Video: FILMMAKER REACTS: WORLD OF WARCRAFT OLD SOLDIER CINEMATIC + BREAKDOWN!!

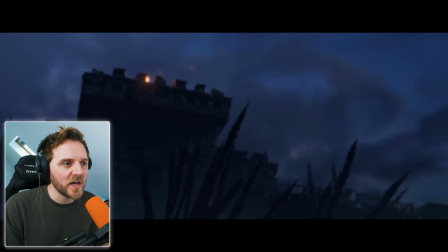4:13 It's that low-key lighting. The very heavy contrast and the use of shadows that's making it look almost realistic and just draw me in.
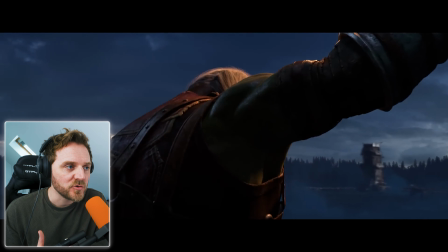4:21 And it feels like an actual camera. Look at it.
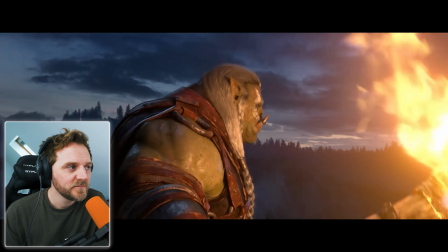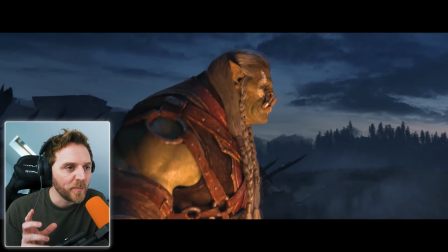4:29 it's got like a natural bump to it and they've got heat haze
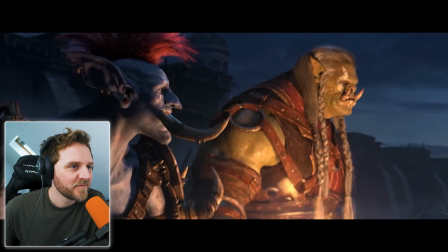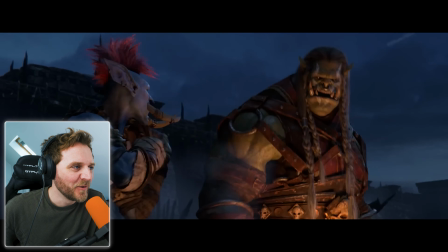4:40 he's an interesting character that little one I said go back live
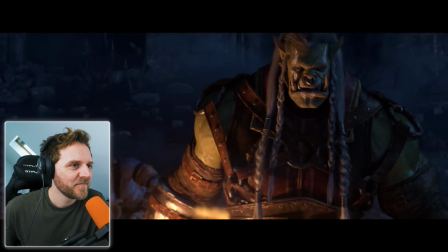4:46 another day go back to your f- I can't he's dead
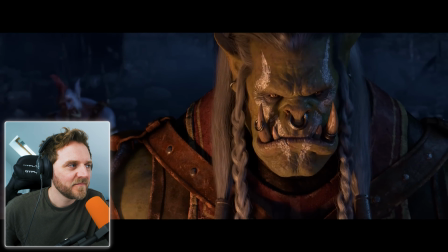4:56 the horde it's all we have
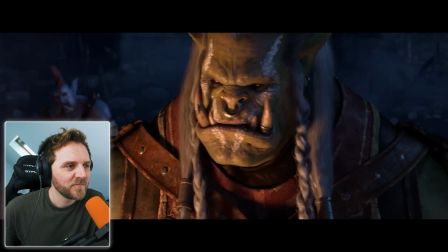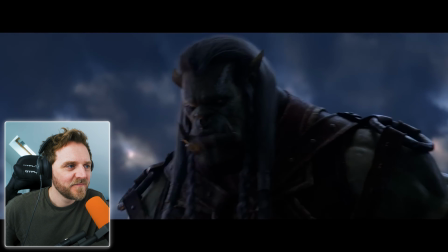5:06 is that it what I've seen what I've done
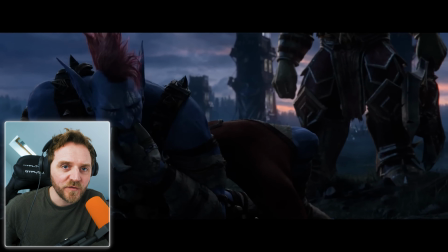5:16 I would watch a full movie on this.
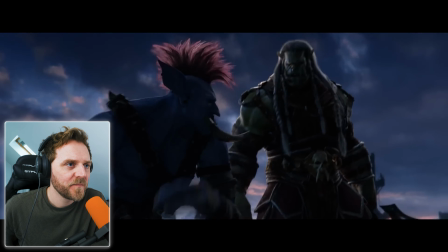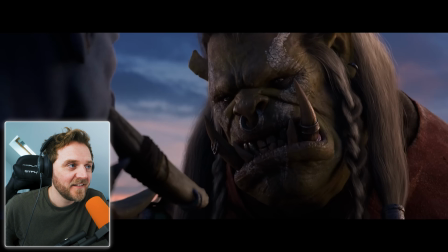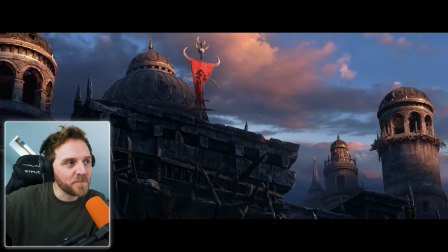5:31 Wow. It's that backlighting. It's so little, but it's giving you so much information.
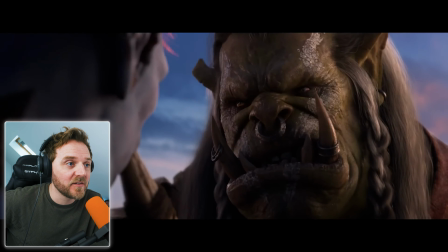5:37 But it just gives you the catchment in the other character's eye. Where he's hardly got any.
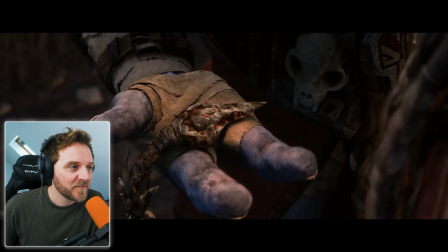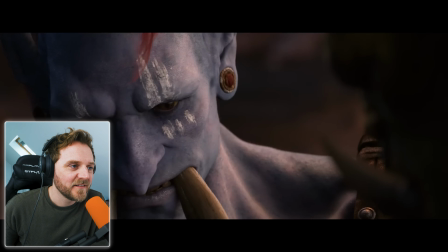5:49 Oh, that's nice.
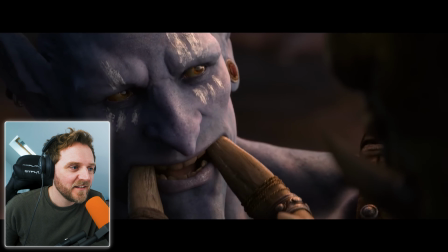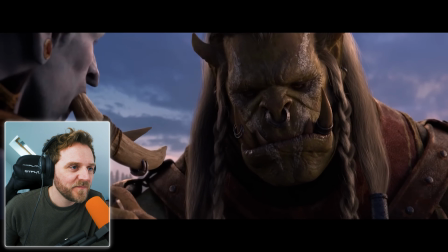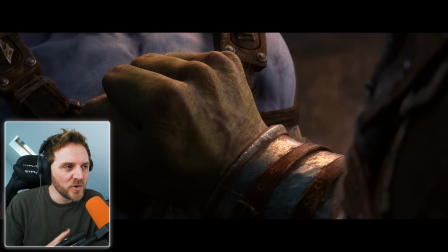6:01 how human are these emotions that they've got wow
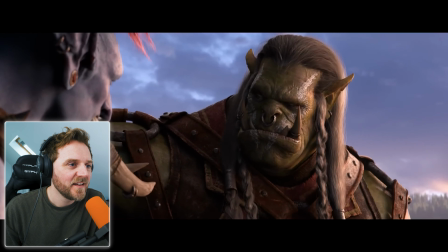6:11 this is like a little prelude isn't it to
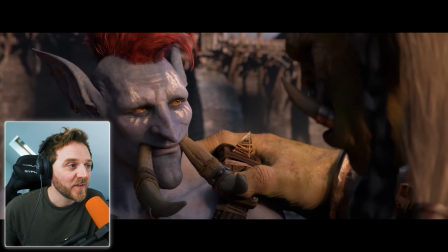6:16 without armor look the sun's come up now using
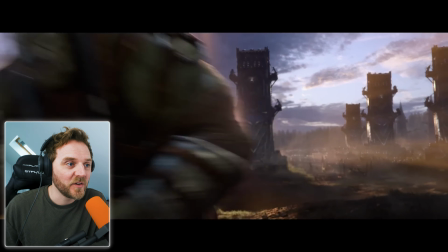6:25 lighting with psychology there
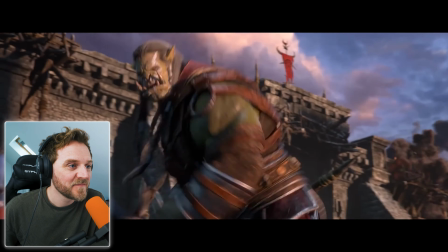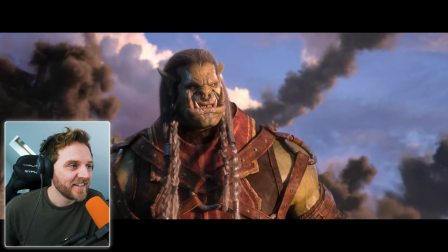wow what a way to start it off and i've got another five or six of these yes please wow made my bloody eyes what that is that was so good
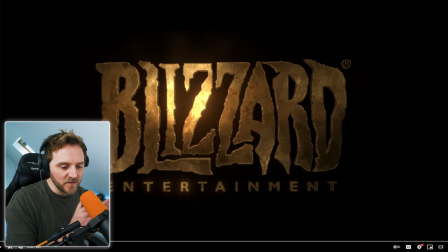6:52 first thing I want to bring up about this is the this was fantastic everyone I've watched of these is blowing me away visually it the cinematic team or who deals with these they really understand how to tell a story it's like I'm actually watching a movie and it's stunning with these cinematics or these game cinematics at least I'm watching and that I cover on the channel a lot of the time the best ones are the ones that know how a camera works and it feels like a real camera operator yeah the ones that don't understand how a camera works and they could be really good character designs and story and everything like that but it's the camera that lets it down and so when you're watching you go i don't quite feel right but this this was amazing this absolutely blew me away and the moment it stopped my eyes just gushed with water just because how visually beautiful it was the storytelling just everything about it and that was from a bloody six minute video and again I'm a cold caller to this I don't really know the World of Warcraft story or lore I only know what I've covered on the channel which isn't a lot but let's break it down
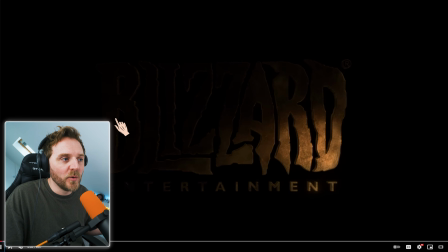7:59 show away we've got our intro cards okay so that tells us who it is but listen to the sound okay the the
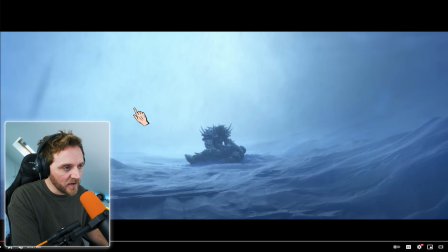8:05 way the music was and it came harsh in on this shot didn't it boom
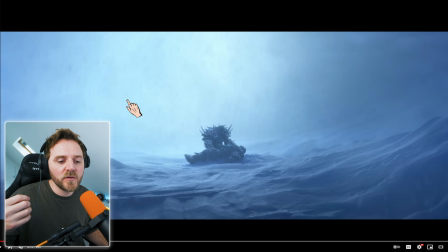8:14 not a fade from black a fade from black tells you they want you to subtly bring you into the story this was a harsh thing so this tells me immediately how the the tone of this film or what this was about
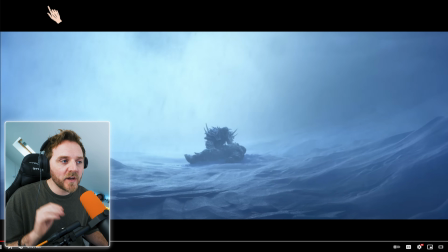8:28 all because they harsh cut in
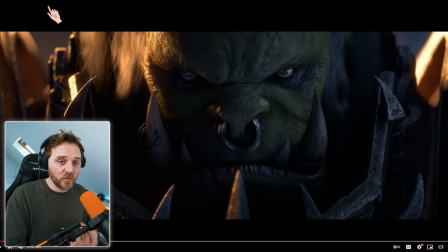8:34 okay so just within that space of a few seconds it tells me loads as a story writer I know that what we're dealing with and because
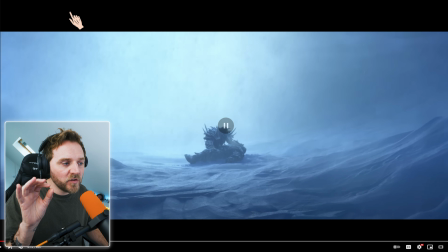8:43 again it cut into black cut from black the camera is not the camera is slowly dollying forward as in it's zooming in yeah you got all this
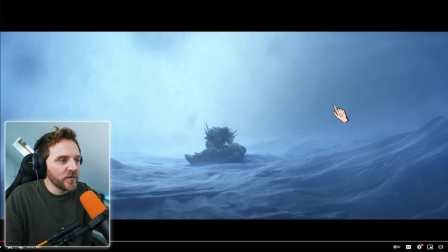8:51 texture yeah as in all the snow fill um falling and it just fills
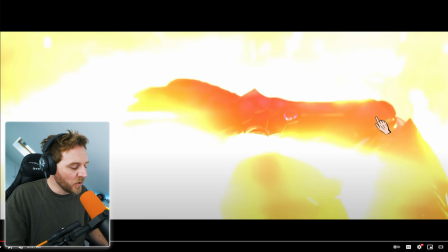8:56 up with the layers then we've got flashes to white i believe um yeah great they warp the picture so it's not just a flash
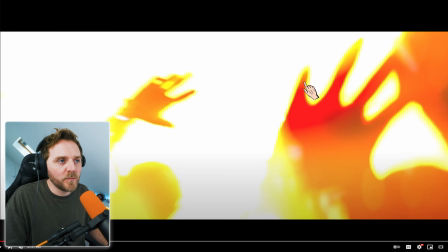9:05 to white they warp it so it gives you this overexposed this halation it just brings you into it more but they're using the sound effects to bring you in from
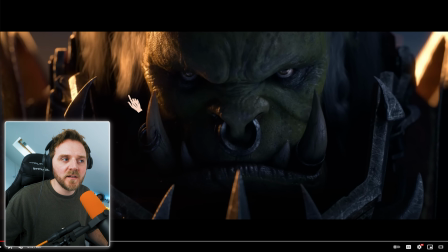9:15 the quiet tones planting a seed for later for things yet to come okay what i want to talk about mainly on this one is two things on this shot won the lighting but really primarily it's the framing look at the frame in the case so we've got a widescreen bar so we've got a 235.1 mask that's how it looks more cinematic that's why it looks
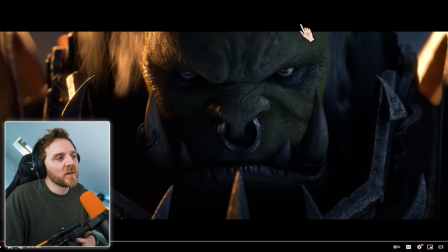9:34 more like a movie because we've got those black bars in there it doesn't always have to be that shaped mask if you don't want to use that you can use varying shapes either way it'll make his stuff look cinematic and look at the framing on this yeah he is dead center yeah look at his eyes they are above the horizon line tells me that he's powerful
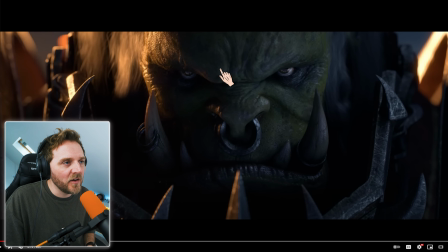9:54 and look at the intent okay I always talk about this on the channel eyes is the most important thing and look at them they tell me everything I need to know he's pissed off he's powerful and yeah
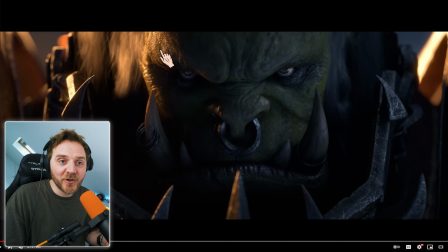10:10 it tells you everything and then look at the lighting heavy in contrast blue light mixed with warm light okay the perfect contrast when it comes to Kelvin that almost that blue and orange look yeah you've got your your colder tones going into
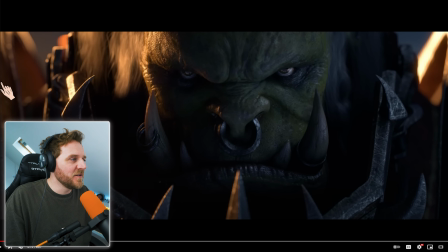10:26 6500 Kelvin up to your more 27 2900 sort of Kelvin yeah beautiful mix those two color palettes together chef's
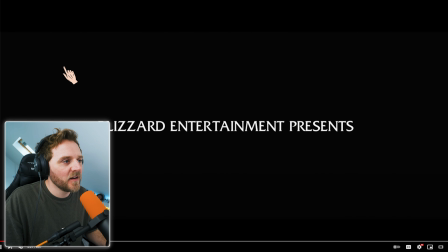10:38 kiss immediately I'm sold and then boom with a piano pluck.
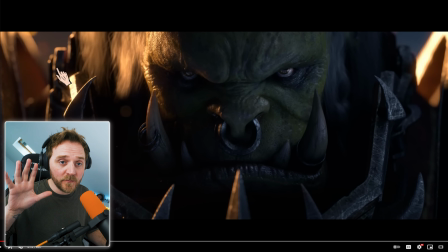10:44 Camera's dollying in by the way, meaning it's moving forward.
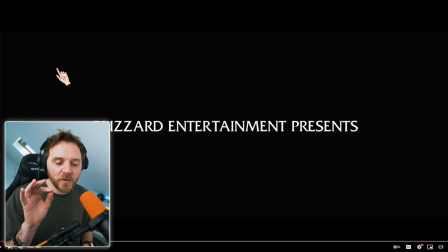10:49 Wow, that alone, that little piano ding was enough to tell me the power of what we're getting. And look at the titles, yeah, the titles in your films, in your stories. By having it come forward towards the camera,
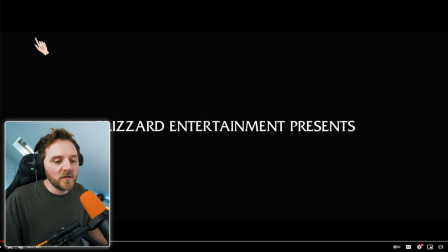11:06 the fourth wall it makes it look more cinematic because it's moving it also tells you
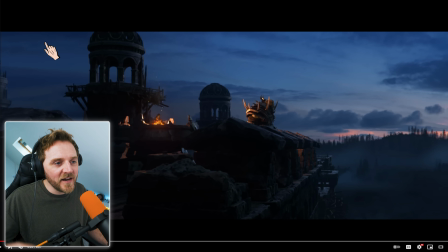11:14 okay this is serious and look the camera then he's dolling forward yeah can you see it there it's just moving just moving forward the camera is always moving okay and that's what you get when you get expensive movies expensive movies or high-end cinema normally tends to have the camera always moving and the reason being is because that's what cinema means it means movement okay comes from the greek term of kinema look
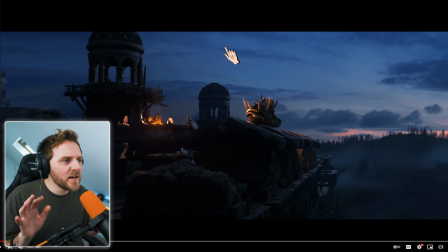11:42 at this i love it and they do it the music that enable the piano plug ding ding ding ding and look at this blue palette okay it's really it's just before sunset sunrise beg your pardon but by shooting in this blue hour it they really mix up the the emotions of it they
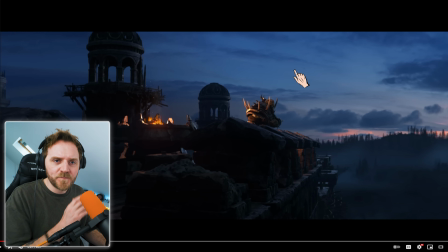11:59 did that for the war within what they call it the last the latest cinematic same sort of thing why
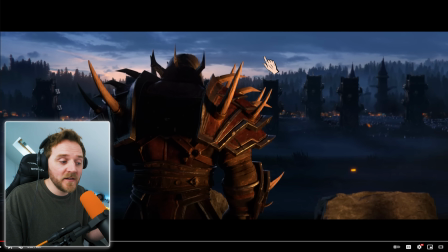12:06 do we shoot at that time because one it looks it's softer lighting so you see it on their faces and let me just get to a close-up of his face